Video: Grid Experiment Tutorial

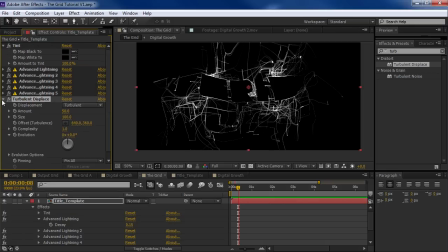So if we were to put it afterwards, it would do something like that. But I'm actually going to put it before, and it's just going to displace our text. But we're going to do it very subtly. So let's take this, turn the size down to like 20.
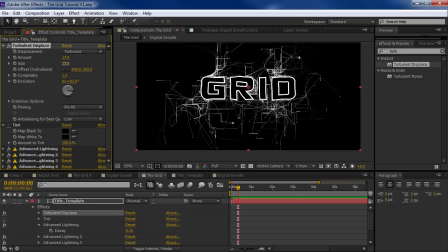And the amount down as well, so just a bit. Now, let's turn the tint back on. Now, the idea is that if we adjust the evolution, we can actually change all of the lightning effects below it because essentially
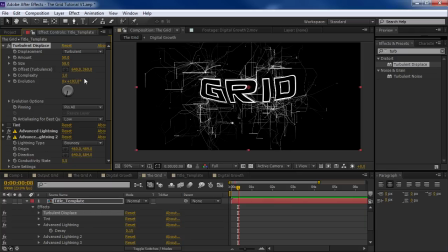we're changing the alpha channel and therefore the lightning effects have to be updated. Now, we can also go into each of these and play around with the conductivity state to give it some more variation as well.
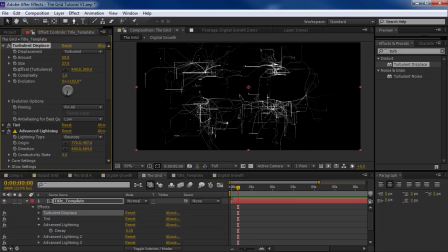Now let's be careful that the size is relatively small and we don't want to have too much intensity on this effect.
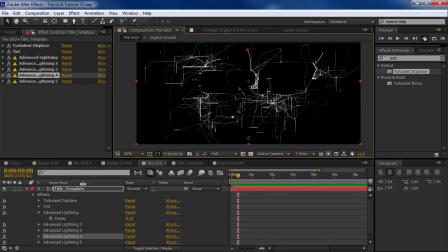All right, so here is our basic copy of our title. So what I want to do is hit F4, set it as a 3D layer, set the transfer mode to screen, and then I'm going to duplicate the layer.
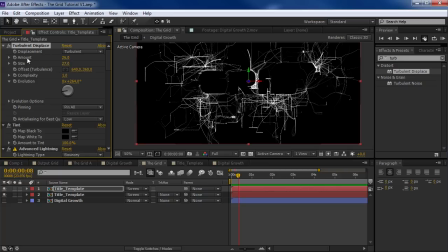And then we'll play around with the turbulent offset. And then we'll take this copy and push it back in Z space. So we'll just push it back a touch. And let's create a camera as well.
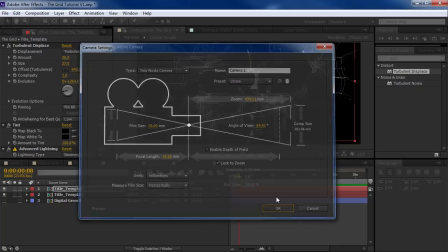Do like 35 millimeter. Hit OK. And if we hit C, we could take the unified camera tool.
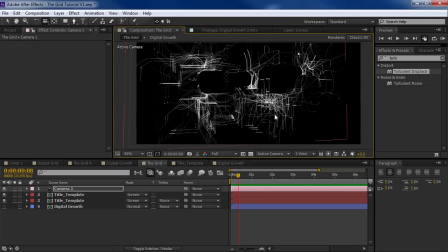And if we click in here, we can start to see a little bit of dimensionality. Now, it's looking a little bit too repetitive. So let's play around with some of the settings. So what we could do is just go through,
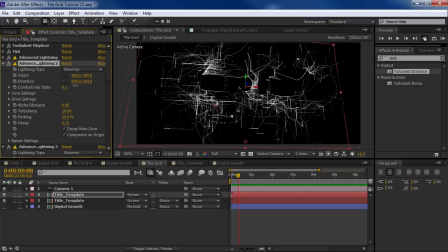change the conductivity state for a couple of the copies until we see something a little bit more unique. So that's looking pretty good. And then let's duplicate that copy and Control D. And maybe push that back in some Z space, change the turbulent displace.
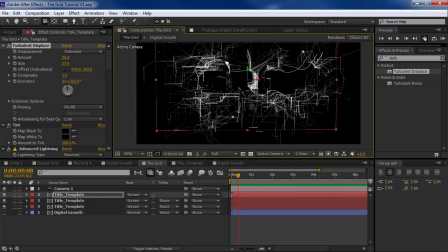And that's also gonna change the silhouette of the grid so that it's not perfectly clear what the words say. We wanna sort of reveal that at the very end. So again, we'll go through, tweak some of the conductivity states here.
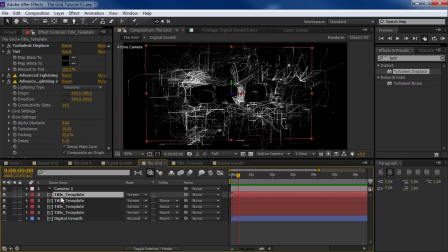All right, now let's come back to this for a second. Let me duplicate the top layer. And I'm going to right click there. Now let's come back to the original copy, the title template, and hit Control D. Let's take this and let's remove all of the effects.
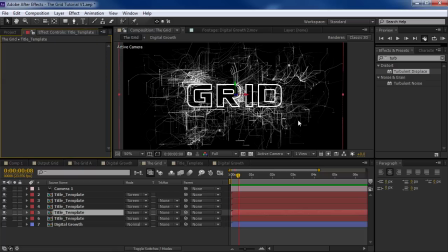So we could choose Effect, Remove All. And that way we just have our original grid again. And I'm going to take that copy, bring it to the top of the stack, change the color to yellow,
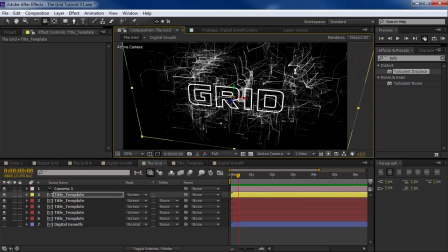and we'll move it forward in Z space just a touch. So that way we have just a little bit of depth and variation here.
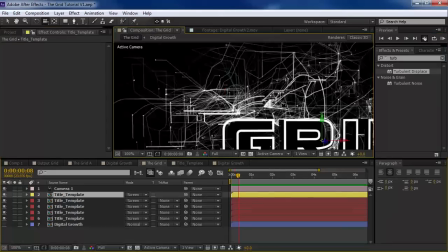All right, so we've got the basic idea here. We can start playing around with our front title.
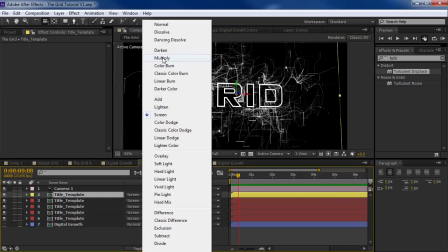Now, what we could do is we could actually set this to something like normal, and that way it's not translucent.
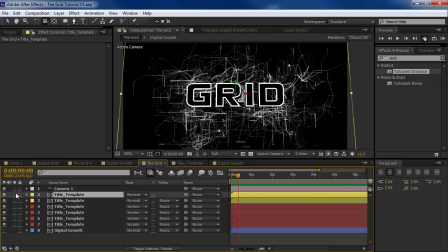We could also duplicate the copy here, the yellow copy, and maybe do a find edges. And maybe set this version inverted and set this version to screen.
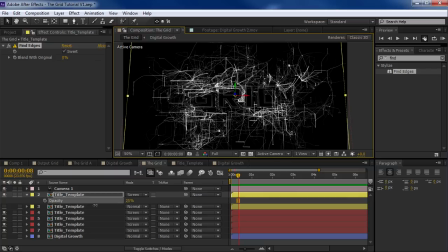And maybe push this back. So this way we're starting to create sort of a wireframe shell, if you will. We'll put that below.
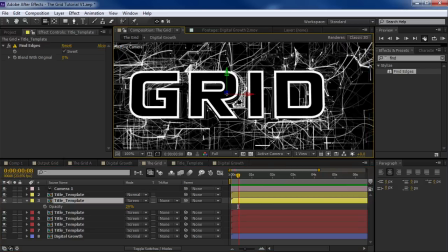And it just starts creating some weird, you know, dimensionality that is somewhat abstract, but helps to recreate the final form.
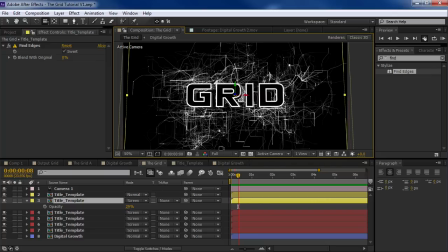So let's do a quick colorization and kind of see where we're at and what else we need to do.
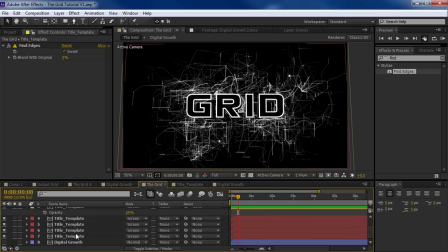So let's create a black solid for the background. I could just copy the other one, but what are you going to do? And we'll create a new solid.
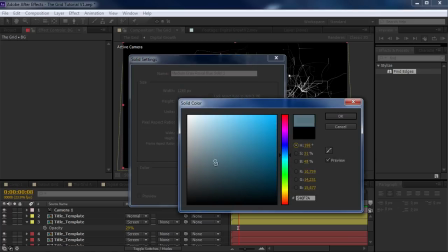Let's do something like... I don't even think it matters.